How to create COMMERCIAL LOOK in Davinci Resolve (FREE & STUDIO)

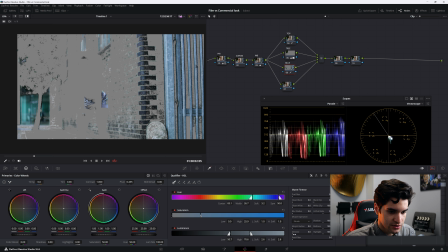Alright, so I'm going to go ahead and grab all the blue in the image, denoise it a bit, blur it a bit.
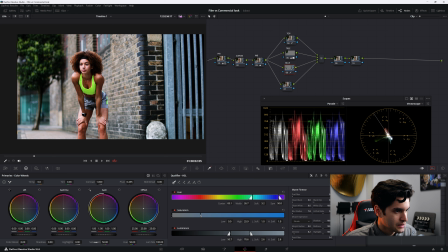And I'm just going to increase the saturation, creating that nice, clean, crisp, saturated look. Okay, and the last one, I'm going to grab her skin, and I'm going to make sure it's where it needs to be.
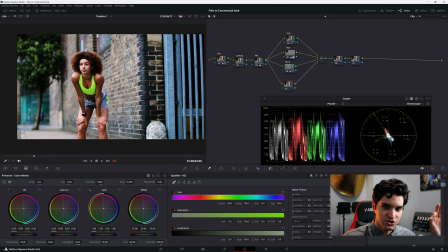It's sitting a little, just a tad bit too red. And we can see here in the skin tone indicator line, that's sitting a little bit towards the magenta. So what I'm gonna do is grab the skin. Alright, this one's gonna be pretty weird.
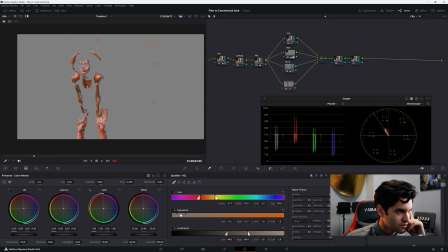Alright, so I have most of it. There we go. Okay. I'm going to create a power window around her.
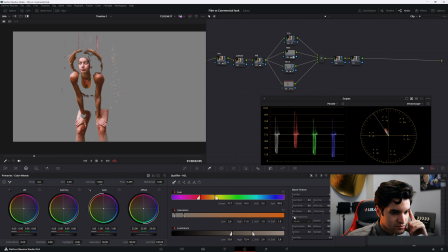Okay, so I have her skin. I'm not going to blur it and denoise it as much, probably around 5 for both.
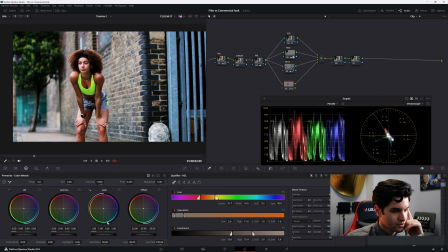Alright, and then I'm going to grab my offset and I'm just going to pull it up a little bit and then left. Just to calm the skin down. Let's hit Control D over that.
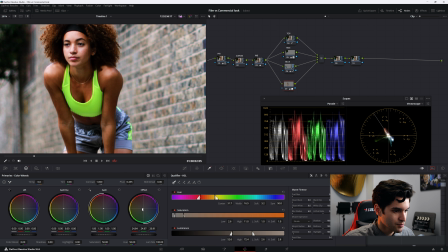See what we did. Alright, I'm gonna bring it a little bit back towards where it was. And I think that's the sweet spot. So, go ahead and label that skin, guys.
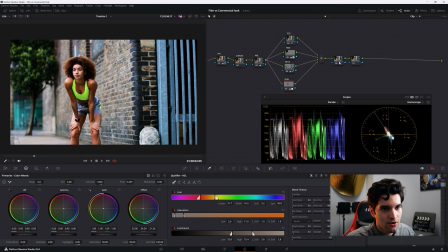Alright? And now let's go over here. We're gonna go ahead and label this PW for that power window. So let's go to the power windows and let's put that over her.
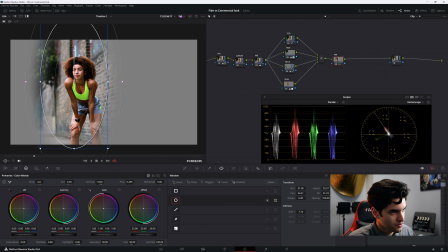Make it nice and soft, right, and put it kind of more towards where the light is coming from. Go ahead and right click on that node and add an outside node.
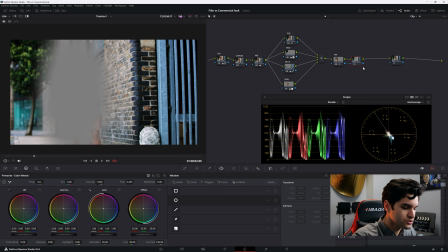And then we'll just call this out. Let's go to the outside node, turn the highlight off, and let's just kind of bring everything down, bring the gain down a little bit.
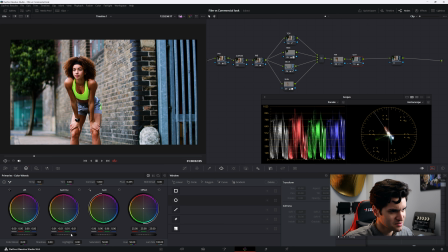See, mine's at 96. I'm gonna bring the gamma down too, come on. Just a little bit. All right, let's go off and on with that. And you see we're just kind of bringing her out into focus more.
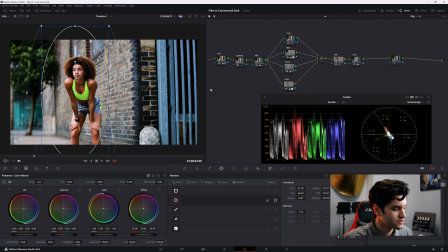While everything is saturated around her, she's still gonna be in focus because of what we're doing. So I just went to the original power window node where she is highlighted in the power window, and I'm just raising the gamma a little bit.
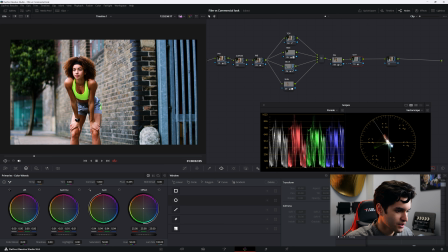Let's be more exaggerated with this out node, bring it down more, make her pop out even more. All right, so let's go to this node down here, and we're gonna call it sharp. All right, and then we're gonna go right here to blur, and we're gonna bring the radius down a little bit. So let's zoom in, reset, just bring it down a little bit. Create that sharp, crisp, kind of digital look. Couple more things here at the end.
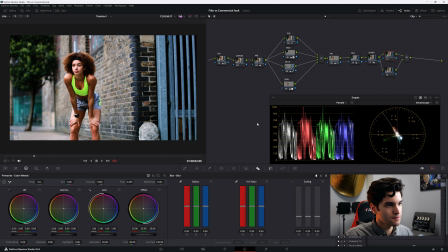Add another node, and then I'm gonna add a parallel, and I'm just gonna go back to power windows. I'm gonna click my gradient power window right there. Okay, and I'm gonna drag it this way, and I'm going to darken that even more.
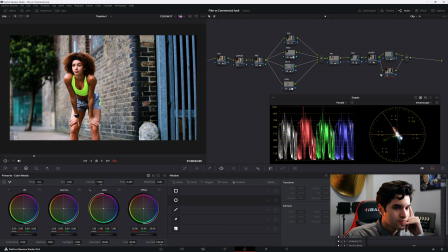And then I'm going to click on this node, and I'm going to create
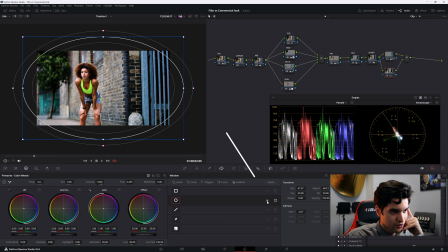kind of a big vignette, and I'm going to invert it, bring the gain down, the gamma down.
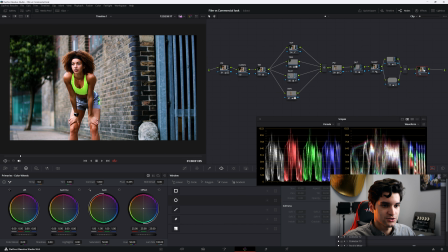Just a subtle vignette. All right, and then to just adjust some things, so I'm seeing some clipping here.
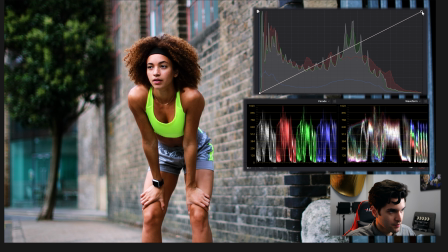I'm gonna go back to my curves that we skipped earlier. I'm gonna bring down my highlights because they're clipping a little bit, right? Go right here, drag it down.